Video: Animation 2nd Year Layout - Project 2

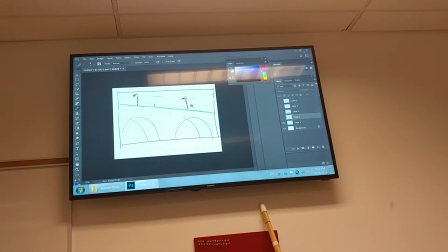[24:43]
They go from there to there,
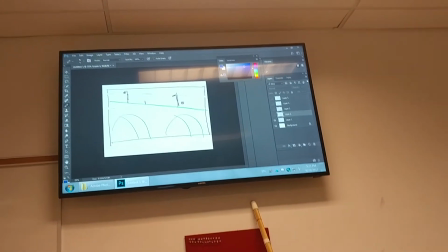[24:45]
and Ridley Scott cuts right on their eye direction change and goes to a new angle, and that's all it takes to pivot a camera around a character like that.
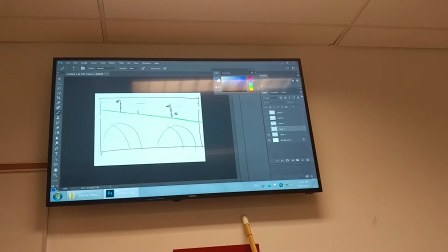[24:54]
It's really cool when you see it happen, and if you're aware of it, you can, start to learn how to use these tools to do this.
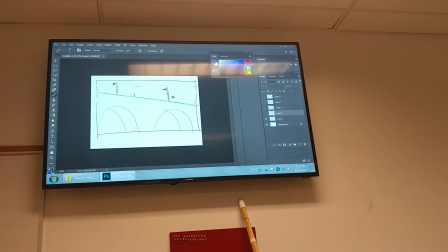[25:02]
You as an audience, which of course I'm gonna ruin all that for you and you'll never be able to watch a movie again, normally.
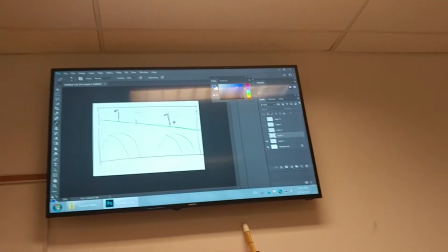[25:09]
You just buy it and you're, because you're so keyed on the person's eyes,
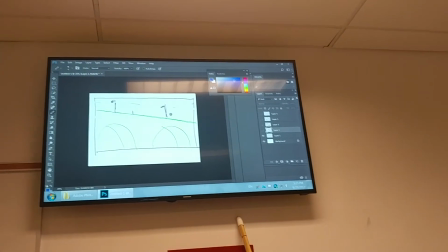[25:14]
the slightest little movement like that is enough to trigger a cut that allows you to set up an entirely new
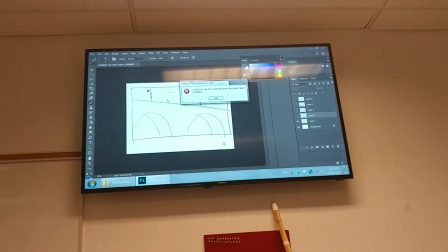[25:21]
axis. But there's your pivot, right there, up to your character.
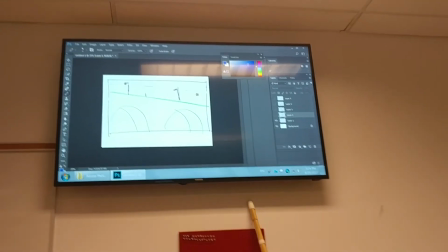[25:27]
Now this can be anything, guys.
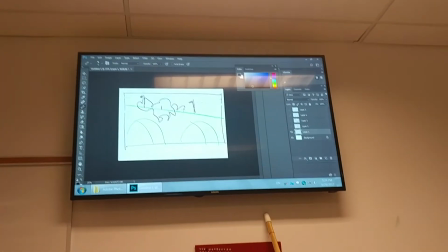[25:32]
Can be swamp monster, whatever you want up there.
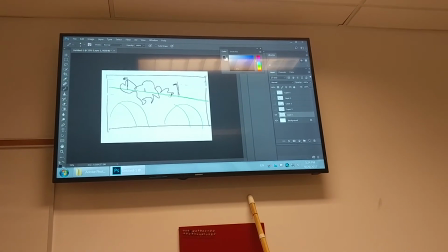[25:38]
Just a person is perfectly fine. But remember, this is a long shot.
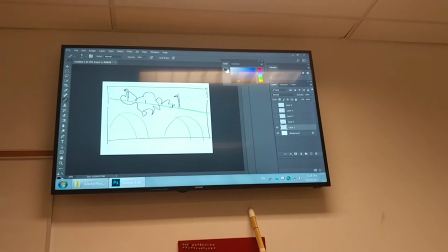[25:43]
This is not an answer shot. This is a question shot. What is that?
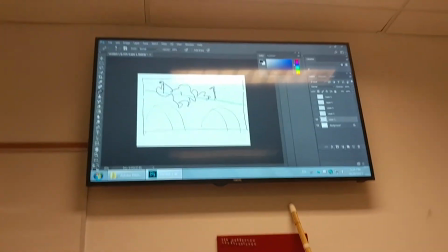[25:49]
Oh, I see that. I wonder what that is. That's what has to be answered here.
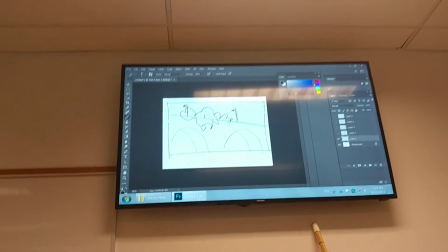[25:54]
Do not answer the question. Make the question get asked. All right, so there's your 3 shots.
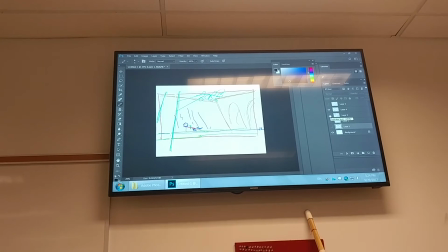[26:05]
So, make sense? Keep it simple.
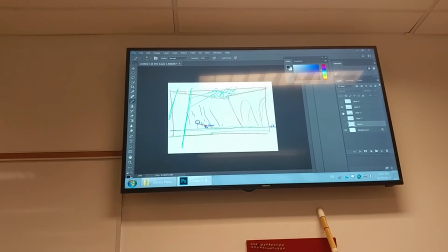[26:11]
Okay, keep that design simple. There's no reason to have a whole bunch of stuff in there.
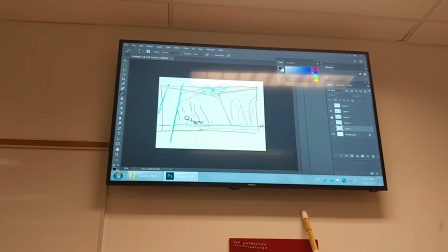[26:16]
The simpler it is, the better. You're trying to get a clean read on the stuff.
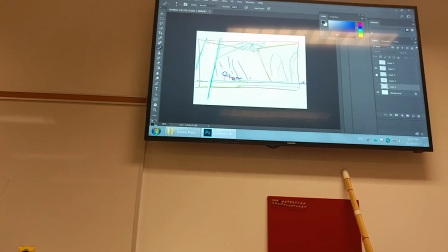[26:21]
You start filling up the background with bushes and trees and you can't read what's happening, that's when it gets complicated.
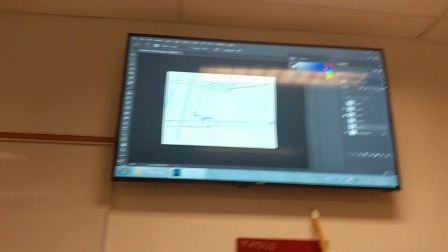[26:26]
Difficult. Yeah.
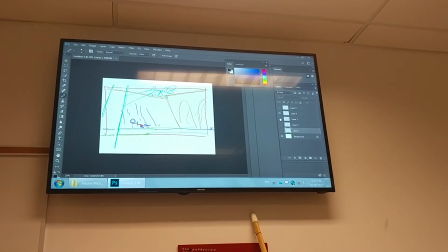[26:30]
No, we're just asking the question. So just the pivot. We're after the pivot. Yeah.
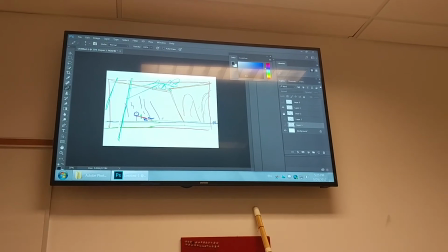[26:35]
What is a long shot? Could we not just immediately go back to reaction? Yes, we could.
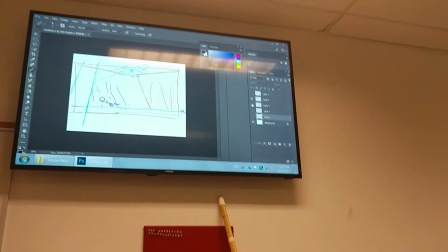[26:40]
Think back to the reaction of the POV. Yeah, we could just cut right back around.
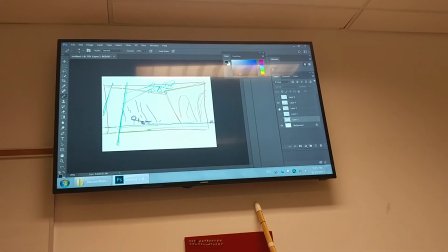[26:44]
We'd have an upshot like that, but we would cut around to pick up the person's reaction.
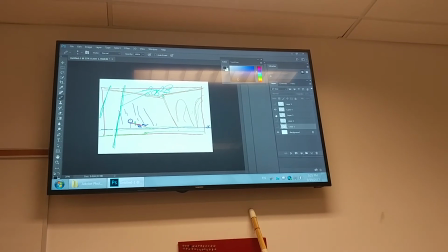[26:49]
And it could be a surprise, it could be sad, it could, like, you can get a whole bunch of stuff out of that,
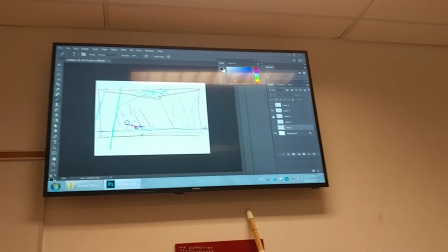[26:54]
which gets into your storytelling and the complexities of character interaction.
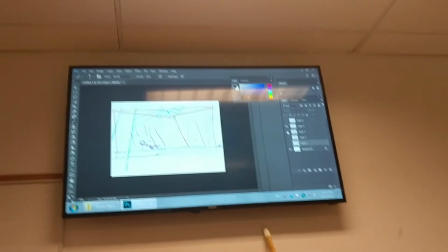[27:00]
And like, this is how this stuff's done. Like, it's all in the shot that you pick.
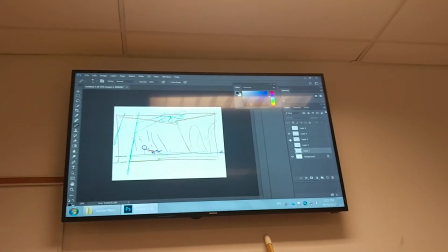[27:06]
Absolutely. Okay, so everybody knows what they gotta do. I wanna see some thumbnails for next week.
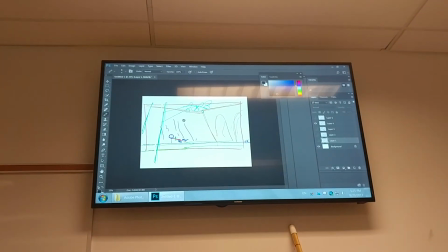[27:11]
I mean, basically what I just did there is the thumbnails, so, like, do that.
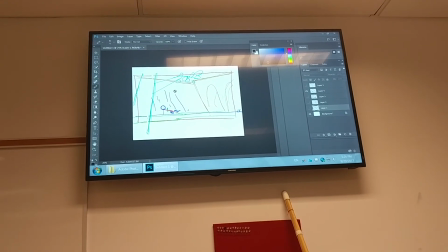[27:16]
So this whole 24-hour thing next week's gonna really impact this class, right?
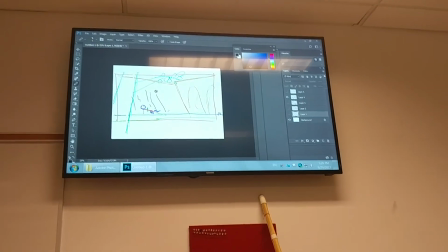[27:21]
How many people in here do this? That's gonna be fun.
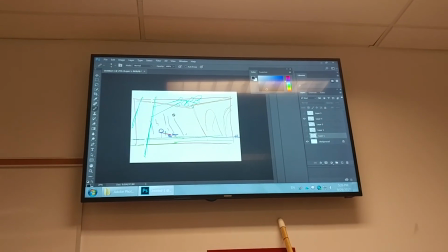[27:26]
Okay, so those people that aren't, obviously bring your thumbnails, we'll look at those people who are.
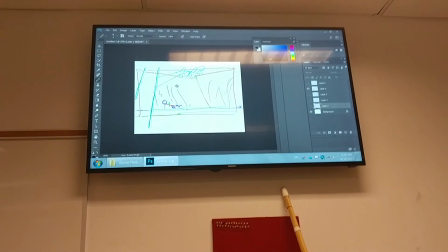[27:35]
Still, I mean, this is a set of thumbnails. It take a few minutes to look at them.
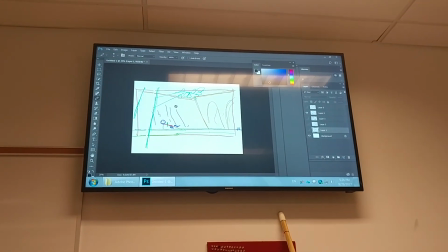[27:39]
If you want to just have me take a quick look, I can tell you whether you're on the wrong path or whether you can fix something really quick.
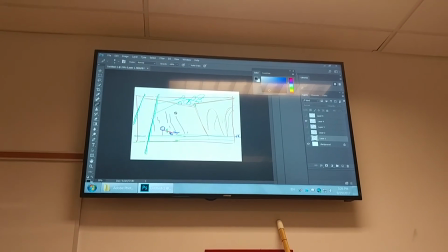[27:45]
The week after that, we're going to be doing some full-size roughs for this,
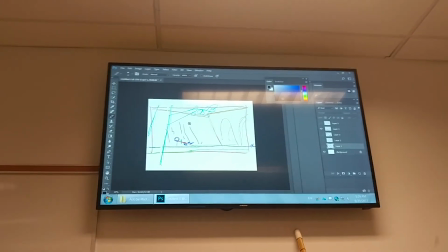[27:49]
and then we're going to do a final for it for the week after that, which is the 7th week, just before the break.
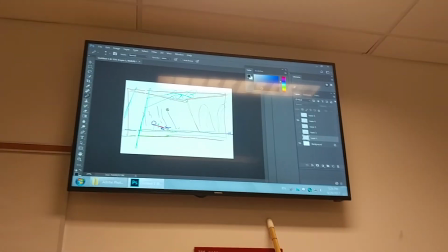[27:55]
Wow, break already? What? What's going on? 7 weeks? What? The equipment doesn't even work yet.
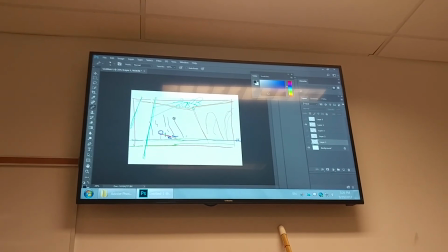[28:01]
How come we break, for God's sake? Okay, so that makes sense?
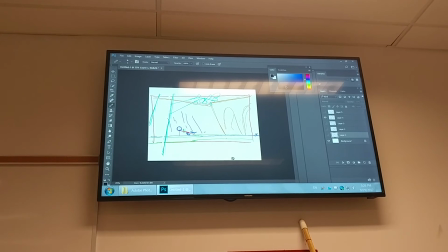[28:07]
Are all good? Okay, so let's do that. I will leave this up for the moment.
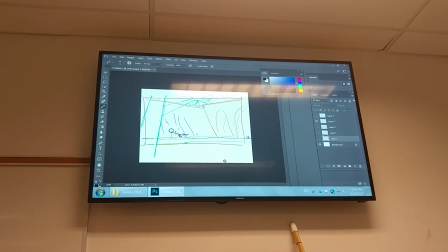[28:14]
Anybody wants to see it? I see people taking pictures down there. So, yeah.
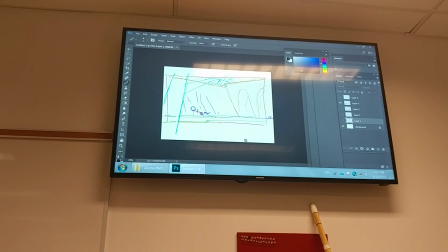[28:20]
Clear? We're good. So let's